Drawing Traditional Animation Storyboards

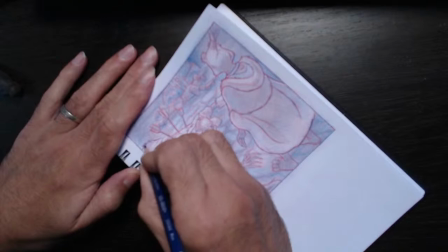[155:34]
Sometimes, like, I sit there, my wife's like, "Have you got tears in your eyes?" Like, and I'm like, "Yeah."
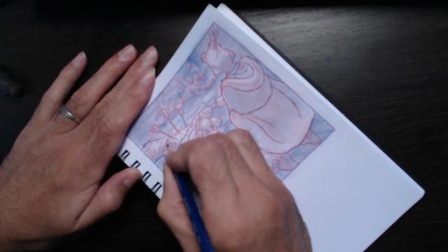[155:41]
She says, "What's the matter?" And then when I tell her, she just rolls her eyes. Oh.
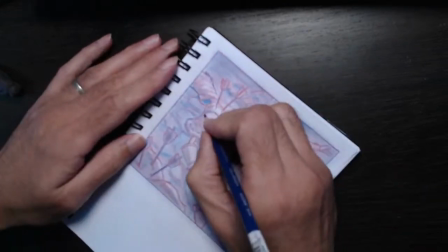[155:45]
Because, like, there's a piece of music by the Greek composer Yanni called Prelude.
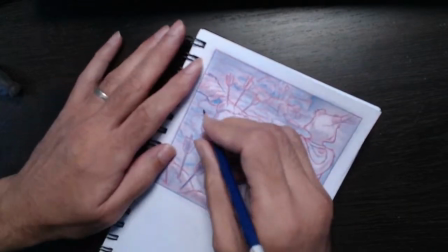[155:54]
And so take a note of that and listen to it.
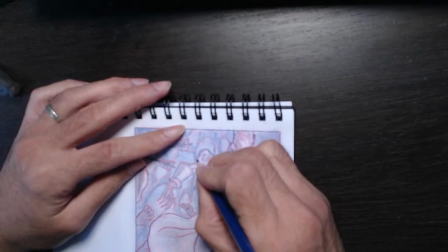[155:59]
I think the music from Shenmue nobody cares about. So I never get flagged for playing that animatic.
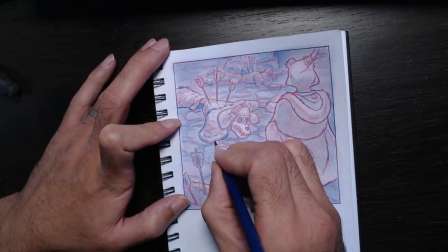[156:07]
But I was listening to Prelude. And Prelude is by Yanni, the world music composer.
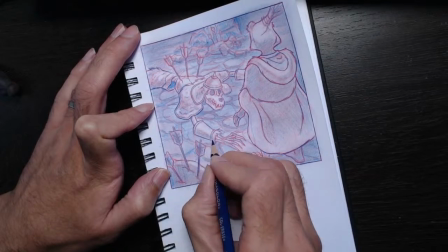[156:15]
And I think of the Great One's backstory and what brought, just his name is the great one, right?
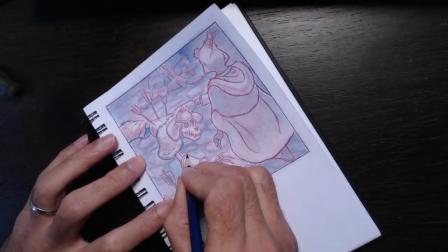[156:23]
Why is he rotting in this place? You know, what is he doing here?
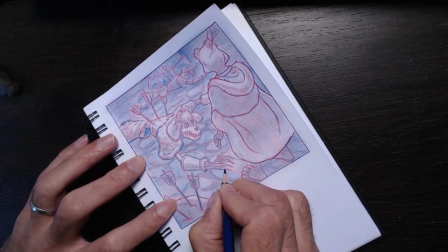[156:31]
He doesn't belong here, right? Why is he here, right? And he's obviously not a savage, right?
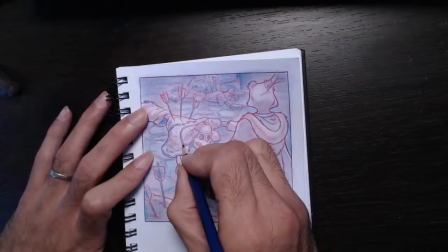[156:45]
Well, he's done savage things, but he's quite Shakespearean in some regards.
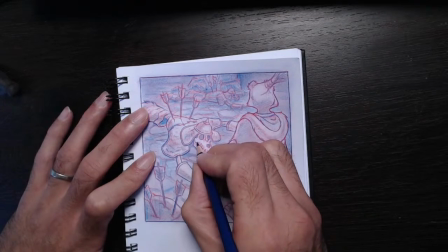[156:52]
He's very well spoken. He's the great one. Okay, so I want these, if you, just to bring, you know, people like what they like, but there's a show.
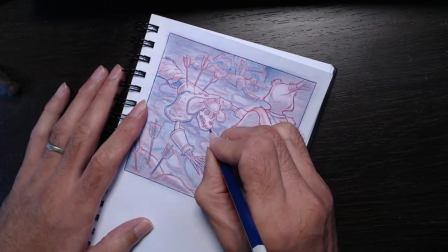[157:05]
Some of my friends are contacting me. They're a little concerned. I'm saying, thank you, but I don't care.
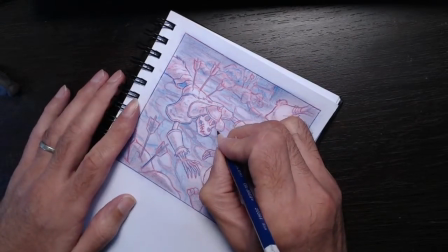[157:10]
Like, we live in independent times. They're going, have you seen this Yojimbo thing?
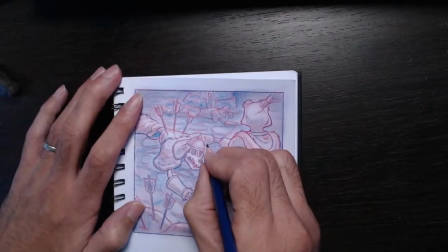[157:15]
They're doing a rabbit. It's on Netflix. What do you think about that? I don't think anything about it.
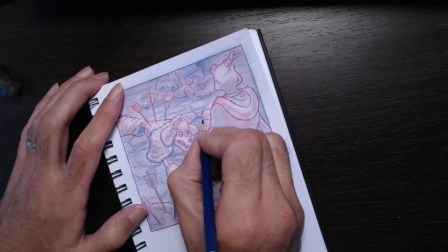[157:20]
It's got nothing to do with my show. It's completely different. I mean, if you just look at it, it's, for me, it's the same old banal trash.
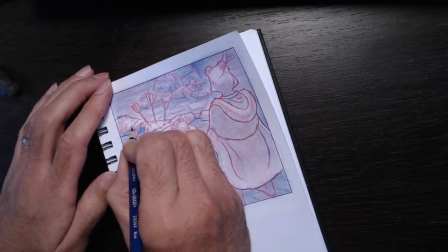[157:29]
It's just insincere, you know, patronizing for the kiddies, kind of stuff.
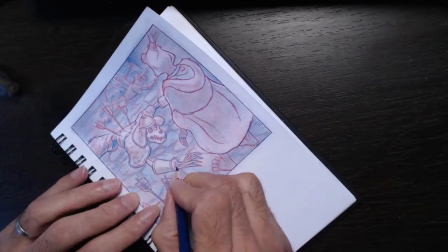[157:38]
So hopefully people will see what I'm trying to do. And I think traditional animation lends itself to a less doll-like, kiddie-witty medium.
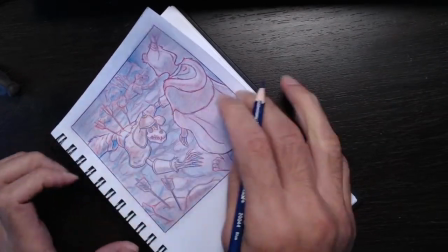[157:49]
So I think, you know, I'm going to try to tell the kind of stories that I want to tell.
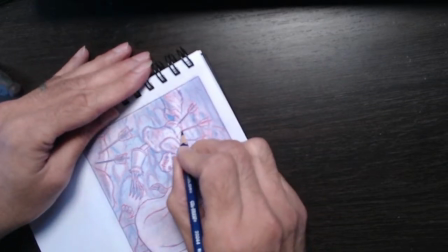[157:58]
So here I'm just making these arrows and things stand out, right?
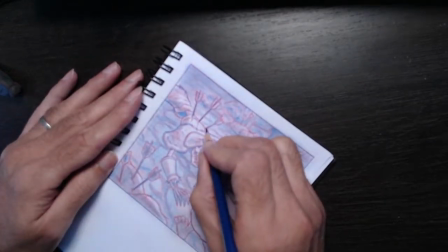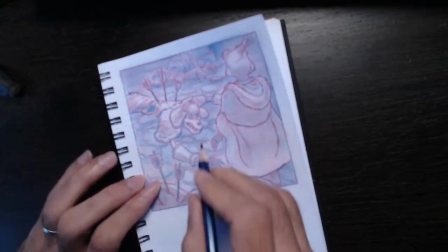[158:12]
So anyway, it's always fun sharing this
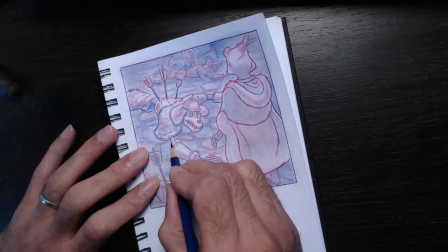[158:20]
project with people. And one of the things I like to do is
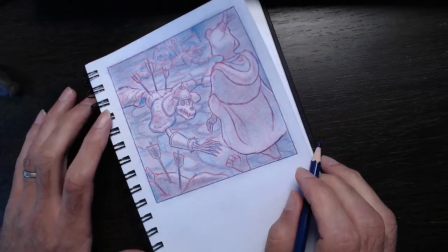[158:26]
I always like to set the example that I claim to be, or that I'm teaching. And
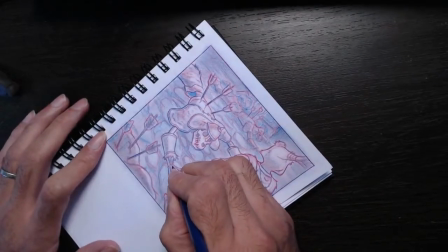[158:37]
no, my wife does know what happens to the great one, but I guess she was worried about me.
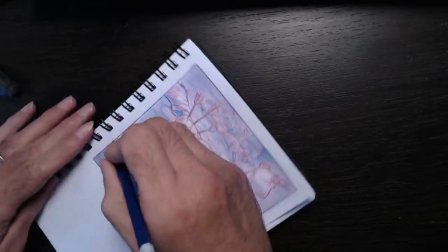[158:42]
She thought that I was, something happened at home or whatever. So he's just thinking about the groundhopper.
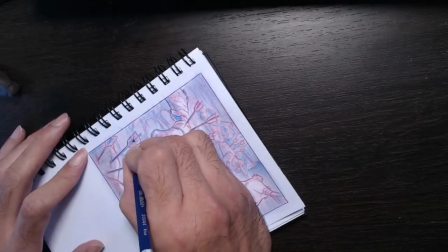[158:52]
Right, so now I'm gonna heavy these foreground elements.
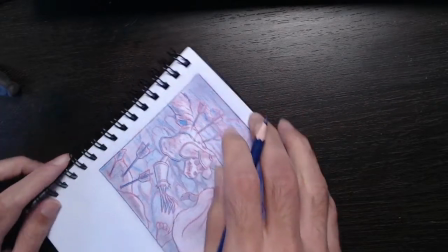[158:59]
And as a story man, if you start getting really involved with the characters in your story, then you know you're onto something special.
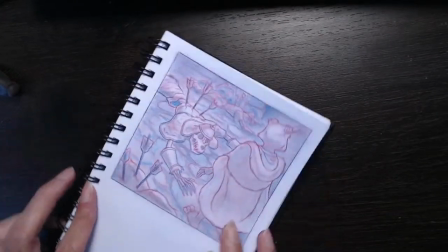[159:08]
And
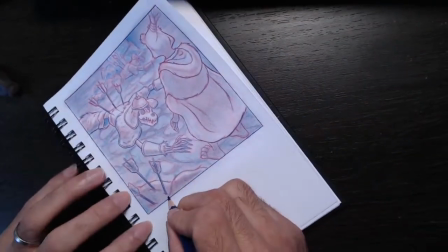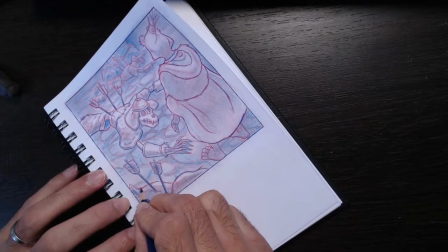[159:15]
So again, just heavying the lines of things that I want to bring in the foreground.
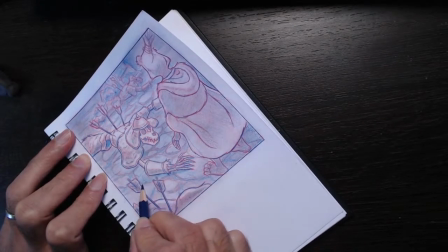[159:25]
Even though I'm heavying these lines, some of these lines I will knock back by putting shadow on them, okay,
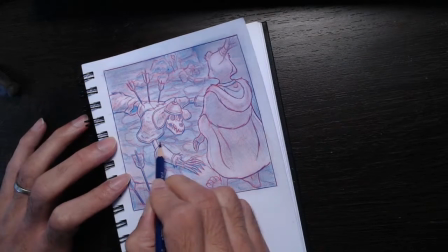[159:33]
to make it sit on the ground just a little bit better, right, which is what we want to do.